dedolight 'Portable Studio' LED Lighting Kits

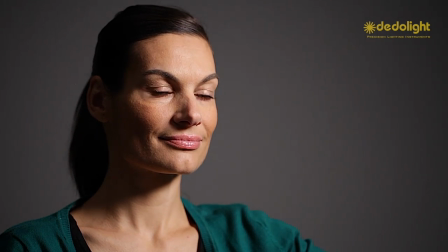Such a reflex is important to give the eyes some life and a sign of communication. How high the key light goes depends on where the person is looking and whether the eyes are easier accessible or deeper set.
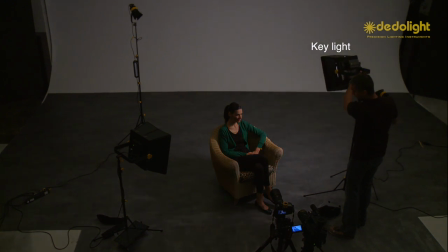Angle and height of the key light determine where the shadow of the nose will go.
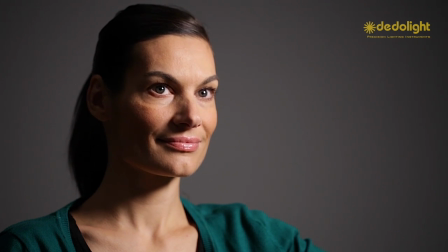Usually the nose shadow is less disturbing if it falls into the crease next to the mouth.
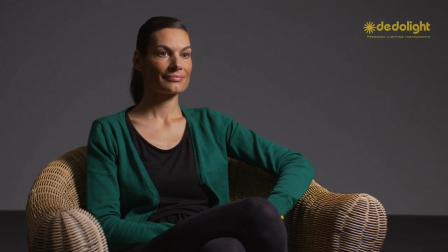Now we balance the intensity of the key light so that it attracts attention
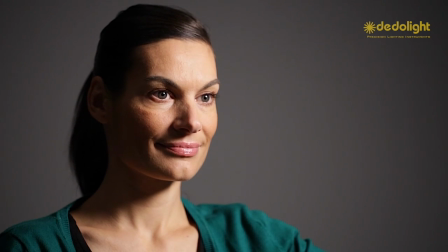to the person and balances it against the lighting of the background.
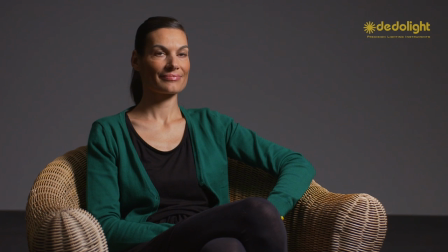With a bi-color light we will also balance the color temperature to match an existing background. These decisions and adjustments should be done in the beginning so that the settings of other light sources that we use will fall into place.
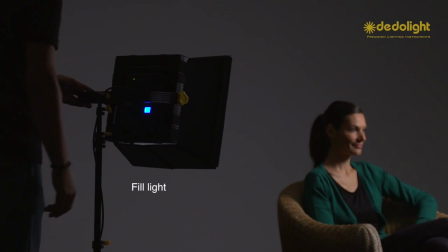As a second light we may want to use a fill light to balance the contrast.
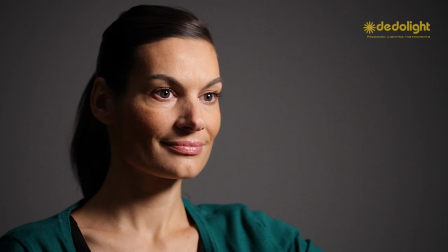Now this could be done by a reflector or any kind of reflecting
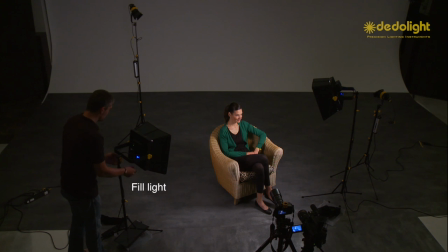surface placed suitably or it could be another lighting instrument.
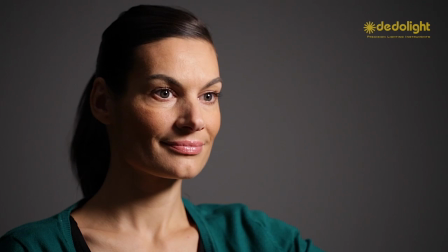Now usually this would also be a lighting instrument with a larger surface
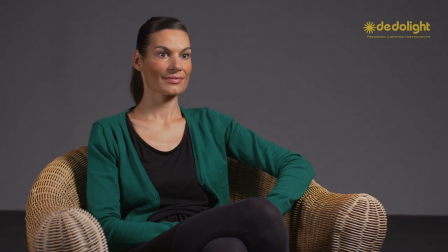so it can fill the shadows in a gentle and maybe unnoticeable way.
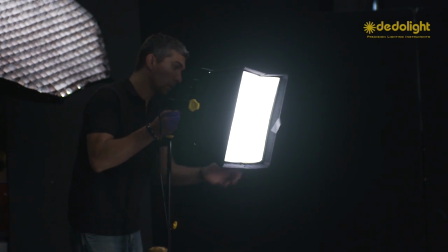Again we explore how far away from the camera axis we want to place the fill light for the most pleasing or desired dramatic effect and at the same time we choose whether the fill light should come from below or above.
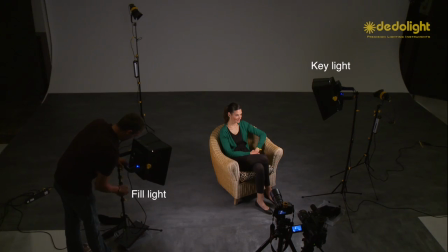The placement and the setting of the key light and fill light will determine how smooth and gentle the face
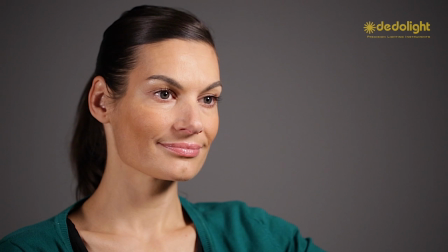will look or whether to bring out distinct features or even a dramatic depiction of the face. It all depends on the kind of a story we want to tell and the general style of the sequence.
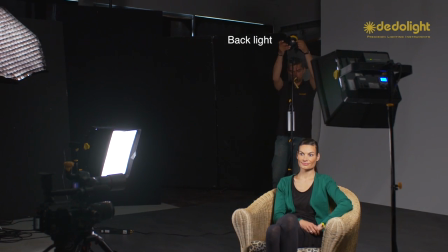As a backlight we may use one of our focusing lights
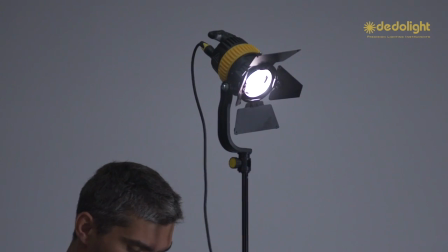and at first we may again look for the most advantageous position.
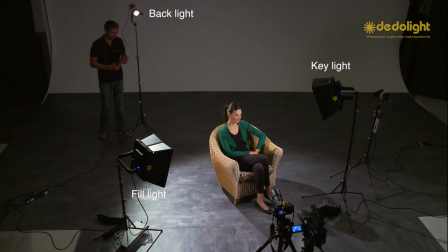Depending on possible limitations where we can put place hang or fix the
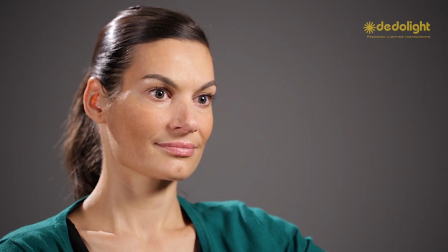backlight and on the hair color the reflectivity of the hair and the clothing of the person if the backlight comes from above we may want balance the reflection on the top of the head with a gentle rim of reflection on
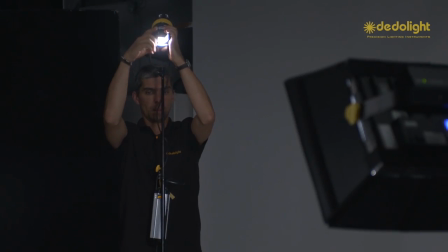the shoulders by using barn doors or half scrims.
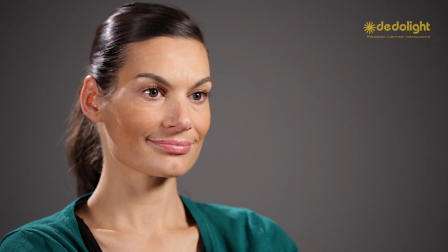When we use the barn doors for the light distribution of the backlight it may be helpful to remember
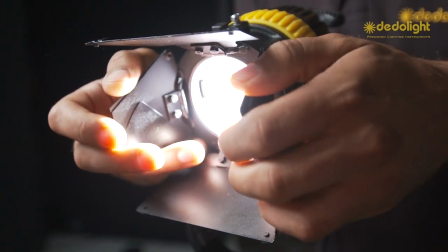that in the flood position of a focusing light the barn doors will create a more distinct shadow edge,
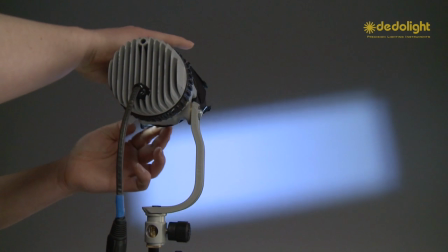whilst the more you focus the light towards the spot, the edge of the barn door shadow will become less noticeable.
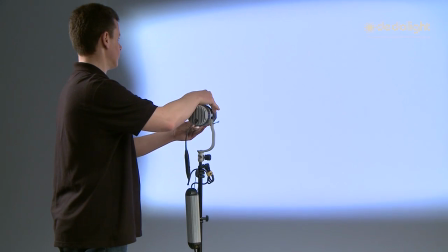Thus you can create and choose the precision of the light and shadow edge.
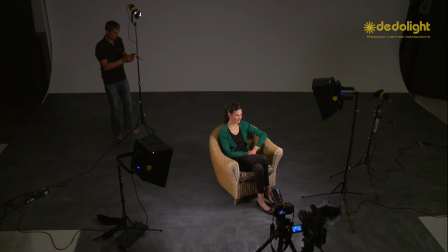When the backlight is set in the best position,
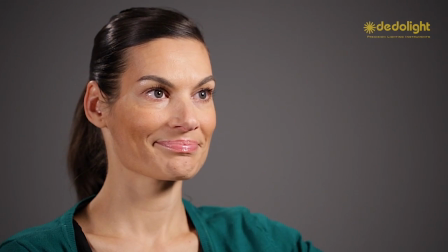then we may want to dim it all the way down to make it functional but least obtrusive. With our bi-color LED lights we can also play with a balance of color.
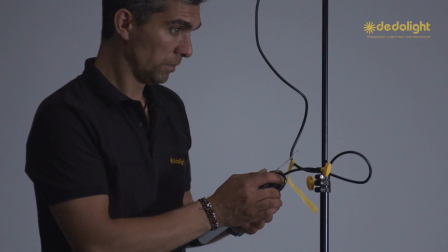With the fill light we could have chosen a slightly warmer look in relation to the key light.
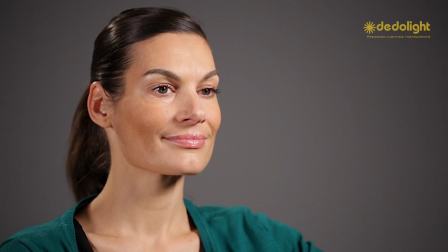Often for the backlight it is preferred to tune it a little bit cooler.